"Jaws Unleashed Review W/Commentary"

Hey, I'm Mike from Retro Boost, and I got another commentary. We're doing filming two at the same time. Whoa! Just finished doing the Spider-Man one on the N64 review for Spider-Man, my little holiday special. And now I'm gonna go through Jaws, which was the most recent one as of the time of filming this commentary. If you haven't seen, the videos, if you check them out, what's the point of getting behind the scenes knowledge if you haven't even seen the video itself? So we're gonna go through the Jaws Unleashed review today. This was a very troublesome production, I won't lie. So we'll go through it as the video goes on. But I'm very happy with how it came out, considering the obstacles. So let's get into it. Or not. Misfire. What did I hit spacebar for? All right, come on.
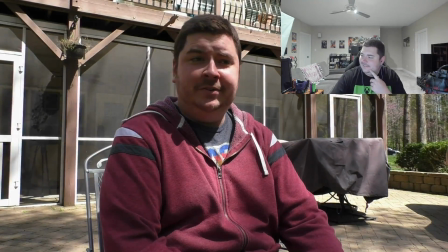1:04 Hey, there we go. Still recording? Still recording? Yeah, okay. That space bar went nowhere.
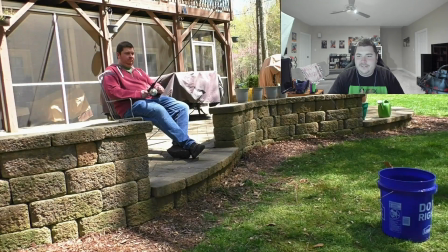1:10 All right, Jaws. Okay, so this was all this whole thing.
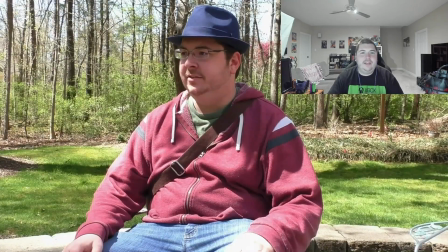1:19 So I'm a big fan of Jaws. I really am. It's one of my favorite movies ever.
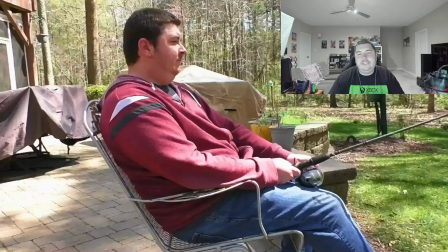1:24 So this whole thing is basically a reenactment of the scene from the first Jaws movie where Quint first thinks he hooks the shark.
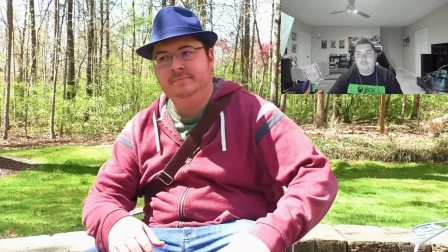1:33 And Hooper disagrees and says, "I think it's a game of fish," and they get a little argument. That's what this whole thing is.
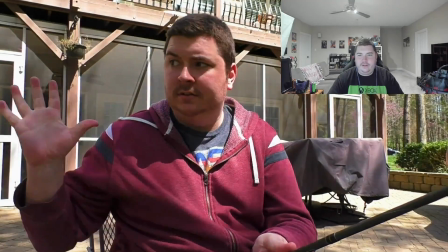1:39 Now, the humorous side of it would be like that I'm using a bucket to fish with,
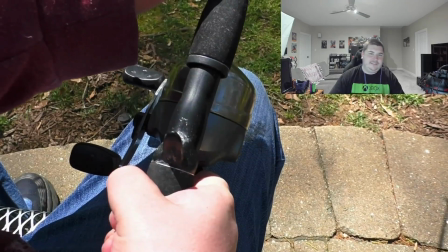1:44 and despite that fact, the line gets like ripped out super fast and all kinds of stuff.
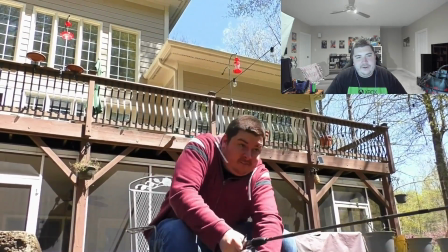1:53 And then you have like other me on set there. I'm wearing a fedora and have glasses on, ergo, it's a different person.
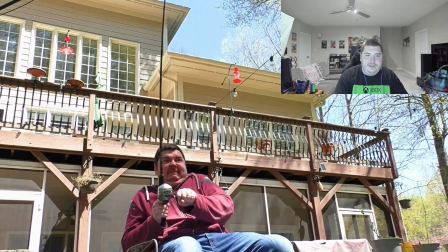2:06 So to film this, the line is really taut right now, so I had help. My parents, as always, helped me out filming. So again, during like pandemic times, not having people come over for extended periods of time, so immediate family helping me out. So someone's pulling on the line right now to make it taut so that I can
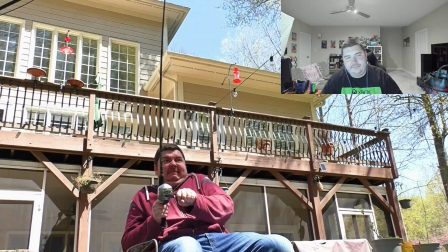2:26 like fight the line and we can simulate it being actually having to be reeled in and stuff.
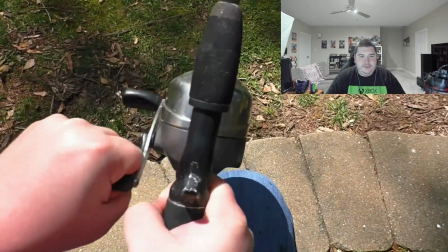2:32 The fishing line itself was pretty much broken, though. Like, it doesn't really work all that well. It can't cast.
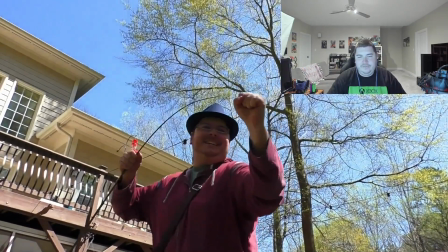2:38 It's like I could never cast it. But if you pulled it out, it'd be fine. But then the line breaks, and it's just like the movie.
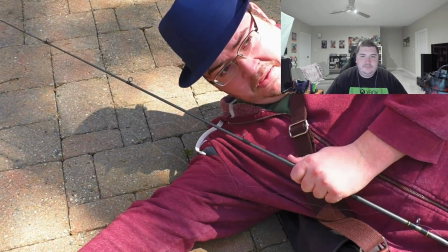2:48 Stingray. Don't you ever tell me my business again.
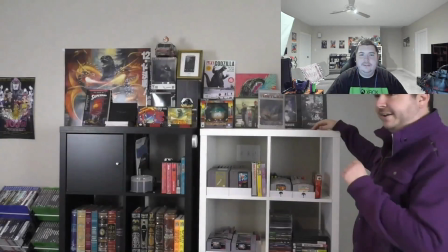2:53 And then it's the game.
I caught it.
I just finished editing a new opening.
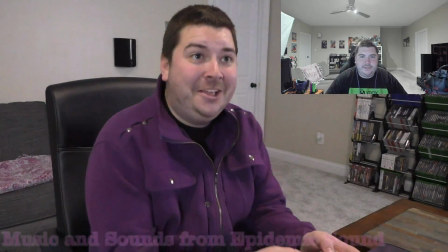3:00 It's probably the best one. Best one yet. I like it a lot. It'll be in the next few reviews.
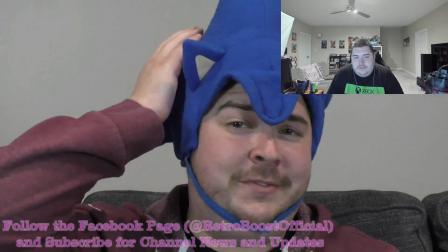3:09 It could become a relatively permanent thing because these are always changing. Whenever I film a new episode, I try to insert relevant clips or wherever I can.
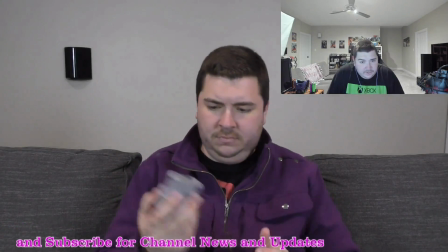3:17 So the new one's probably gonna be here to stay.
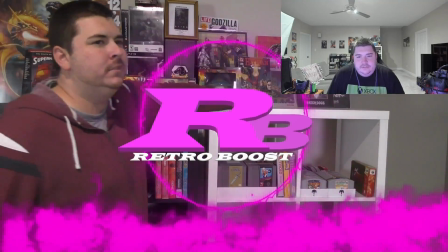3:24 Good times. Game collection. That's all moved.
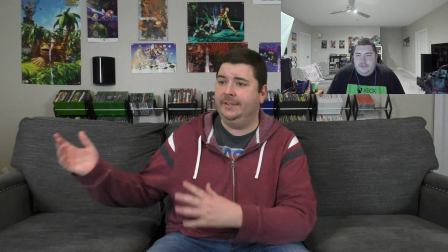3:29 I keep using that one clip. I gotta film new ones. There we go. So coming off of the Spider-Man video, the game collection back there is looking a lot more full.
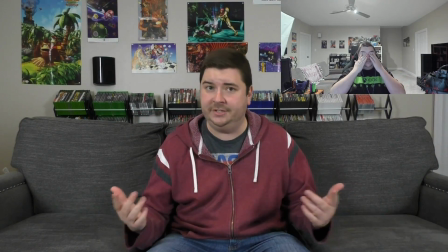3:37 I have acquired a lot more, but also just like organized them differently. And once again, this NASA shirt.
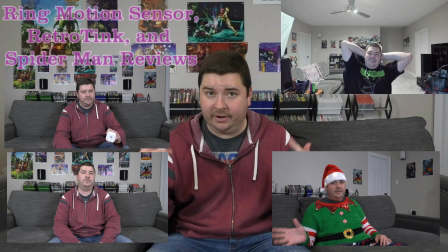3:48 So I had the NASA shirt on in like a bunch of the recent smart home videos, and I also had it on in the Spider-Man video under that goofy holiday shirt. There it is again. It's not on purpose. It's like completely by accident. It just like happens to be the shirt that I grab.
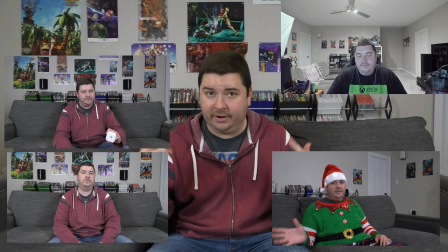4:04 I don't put much thought into the clothes that I wear besides like the sweater, which is like my costume.